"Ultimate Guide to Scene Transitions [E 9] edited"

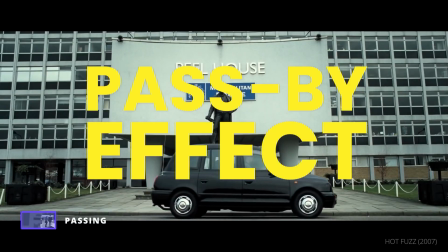[12:23]
The passing transition, or pass by effect, has a moving character or object to transition to the next scene.
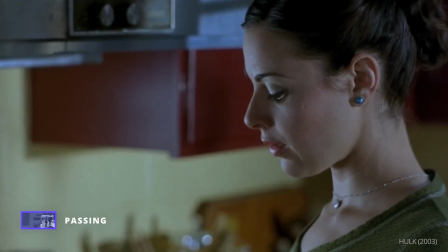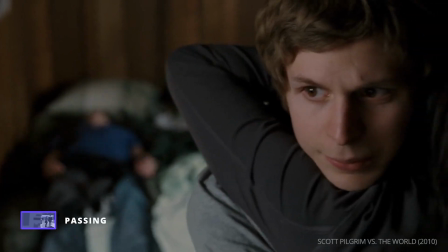[12:36]
Or it has the camera itself move past the object.
So boring.
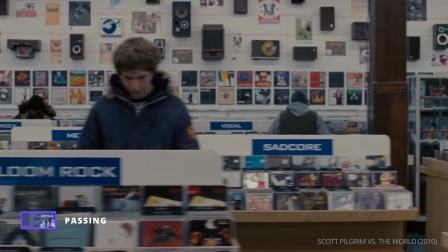[12:41] I cannot believe the music they put on while we work.
Edgar Wright and his editors have nearly perfected the pass-by effect.
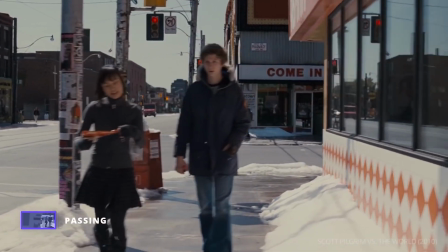[12:46]
In these transitions, often paired with strategic sound design, the momentum between scenes never skips a beat.
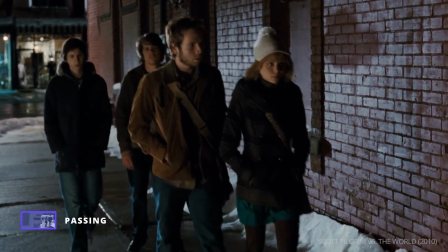[12:53] Oh man, this is gonna suck. At least it'll give us something to complain about. Oh man, this sucks.
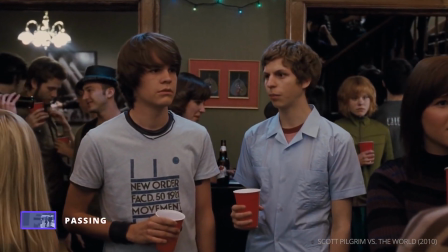[13:00]
Also known as a masked transition, these are more seamless than the traditional wipe.
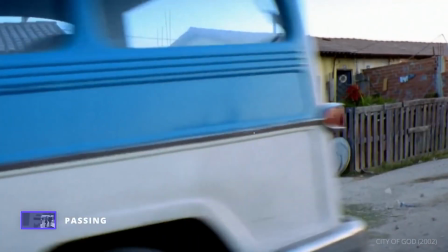[13:05]
Passing transitions are often used to hide the cut, and they can be used to add a hyper-stylized aesthetic.
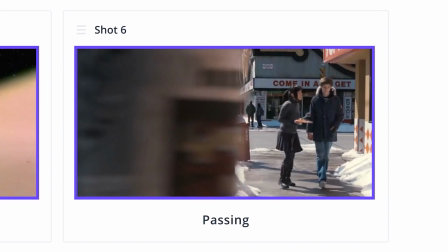[13:15]
Another great editing technique that can add energy to your transitions is the whip pan.
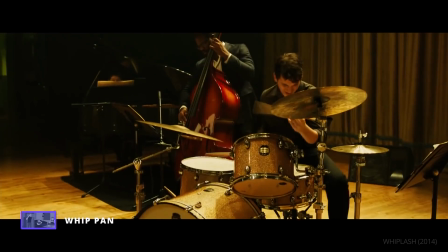[13:22]
A whip pan, or swish pan, is a quick horizontal camera rotation that blurs the image.
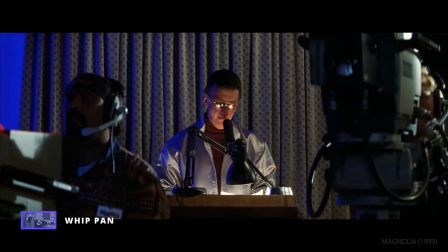[13:29]
While it is commonly used mid-scene, it can also be used as a scene transition,
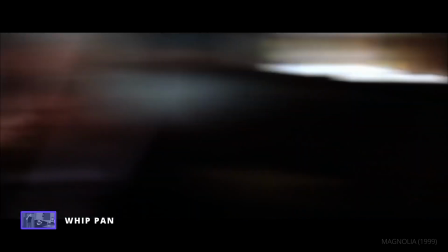[13:34]
which can be highly advantageous when you want to sustain momentum from the previous scene.
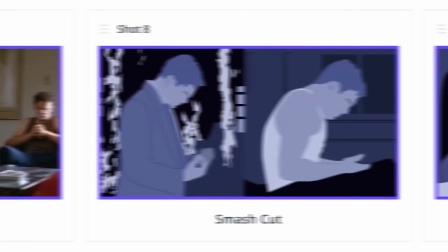[13:40]
Look no further than the smash cut.
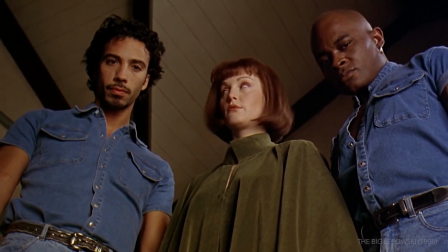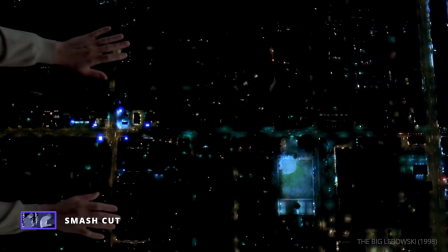[13:52]
A smash cut is a sharp, abrupt cut from one scene to another using high contrast in both visuals and audio.
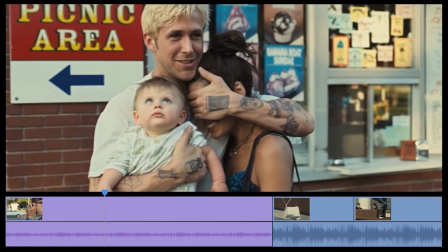[14:03] That's a good trick.
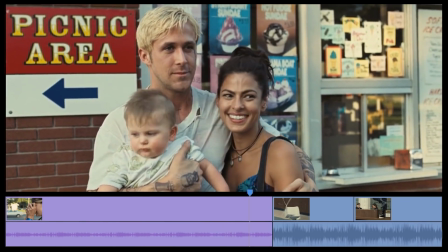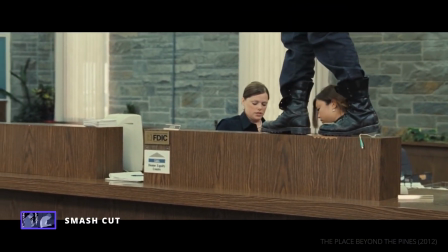[14:14] Money on the counter. Give me the real stuff, don't give me the fake stuff. I know what it is.
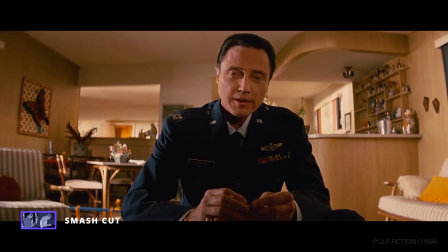[14:18]
This can be between quiet and loud.
Little man, I give the watch to you.
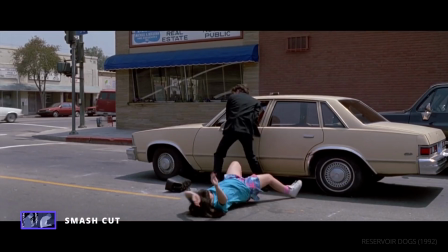[14:28]
Between chaotic and still.
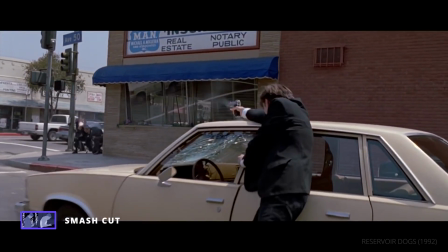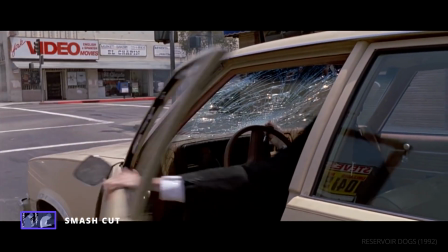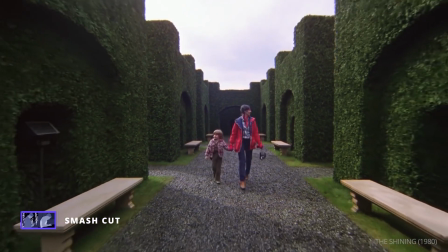[14:41] Tagged a couple of cops.
Smash cuts are typically used to shock or jolt the audience, like in The Shining.
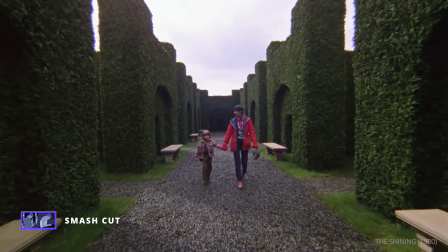[14:48] I didn't think it's gonna be this big, did you? No?
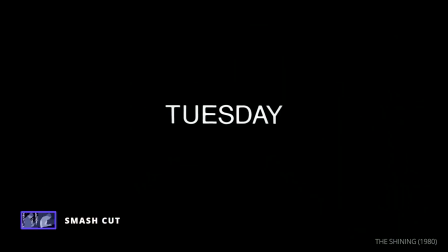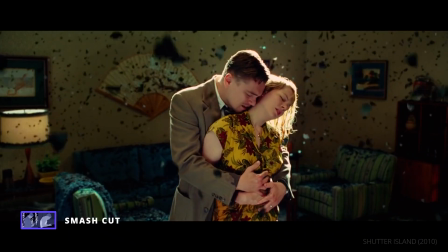[14:57]
A very common application is when a character startles awake from a dream, like here in Shutter Island.
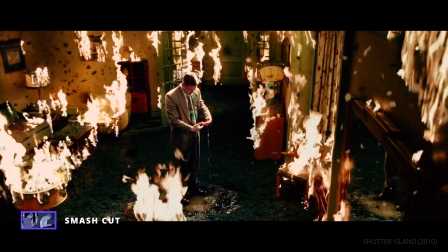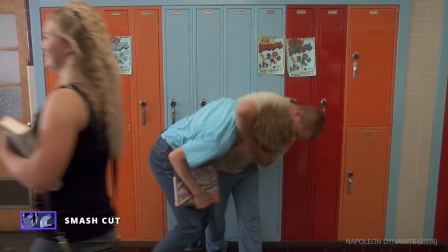[15:13]
Smash cuts are also commonly used for comedic effect. Transitioning between two contrasting scenes is a great way to punctuate a moment.
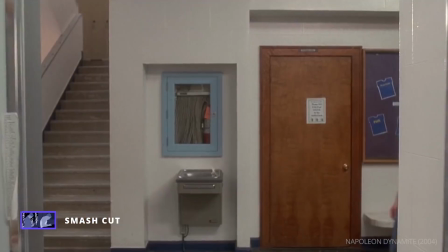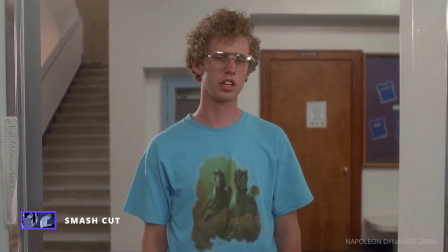[15:27] Hey, could I use your guys' phone for a sec?
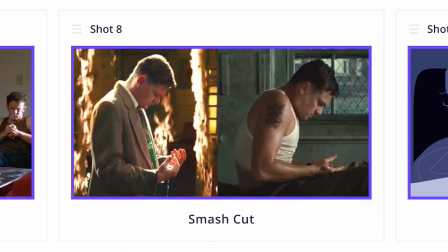[15:30]
The smash cut uses both visuals and audio while transitioning, as do our final techniques, J-cuts and L-cuts.
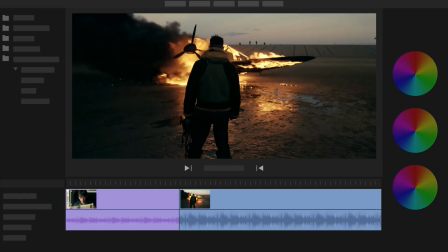[15:39]
There are two primary types of audio transitions, the J-cut and the L-cut.
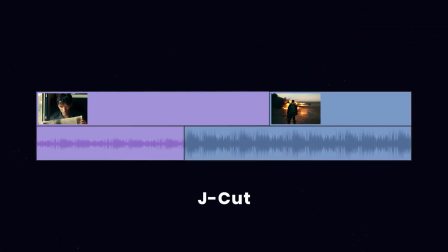[15:44]
These terms derive from the way the edit looks, like a J or an L within an editing timeline.
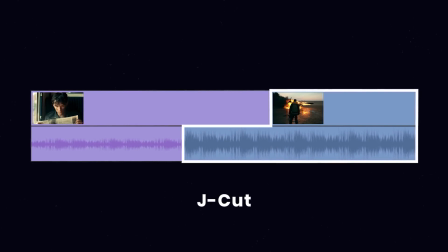[15:53]
A J-cut or pre-lap is when the audio of the next scene precedes the image. In other words, the audience hears the audio from scene B while still seeing scene A.
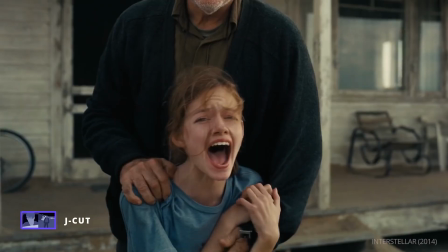[16:05]
7, 6,
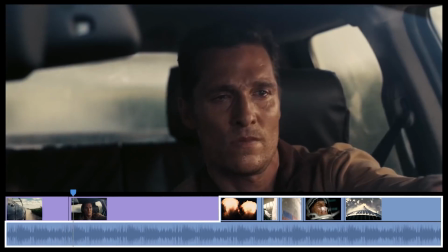[16:08]
5, main engine start, 4, 3, 2,
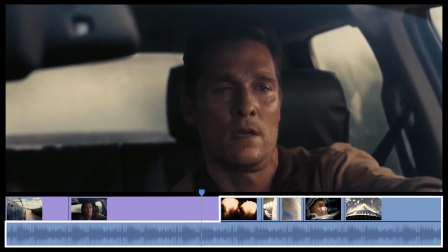[16:16]
1, booster ignition and...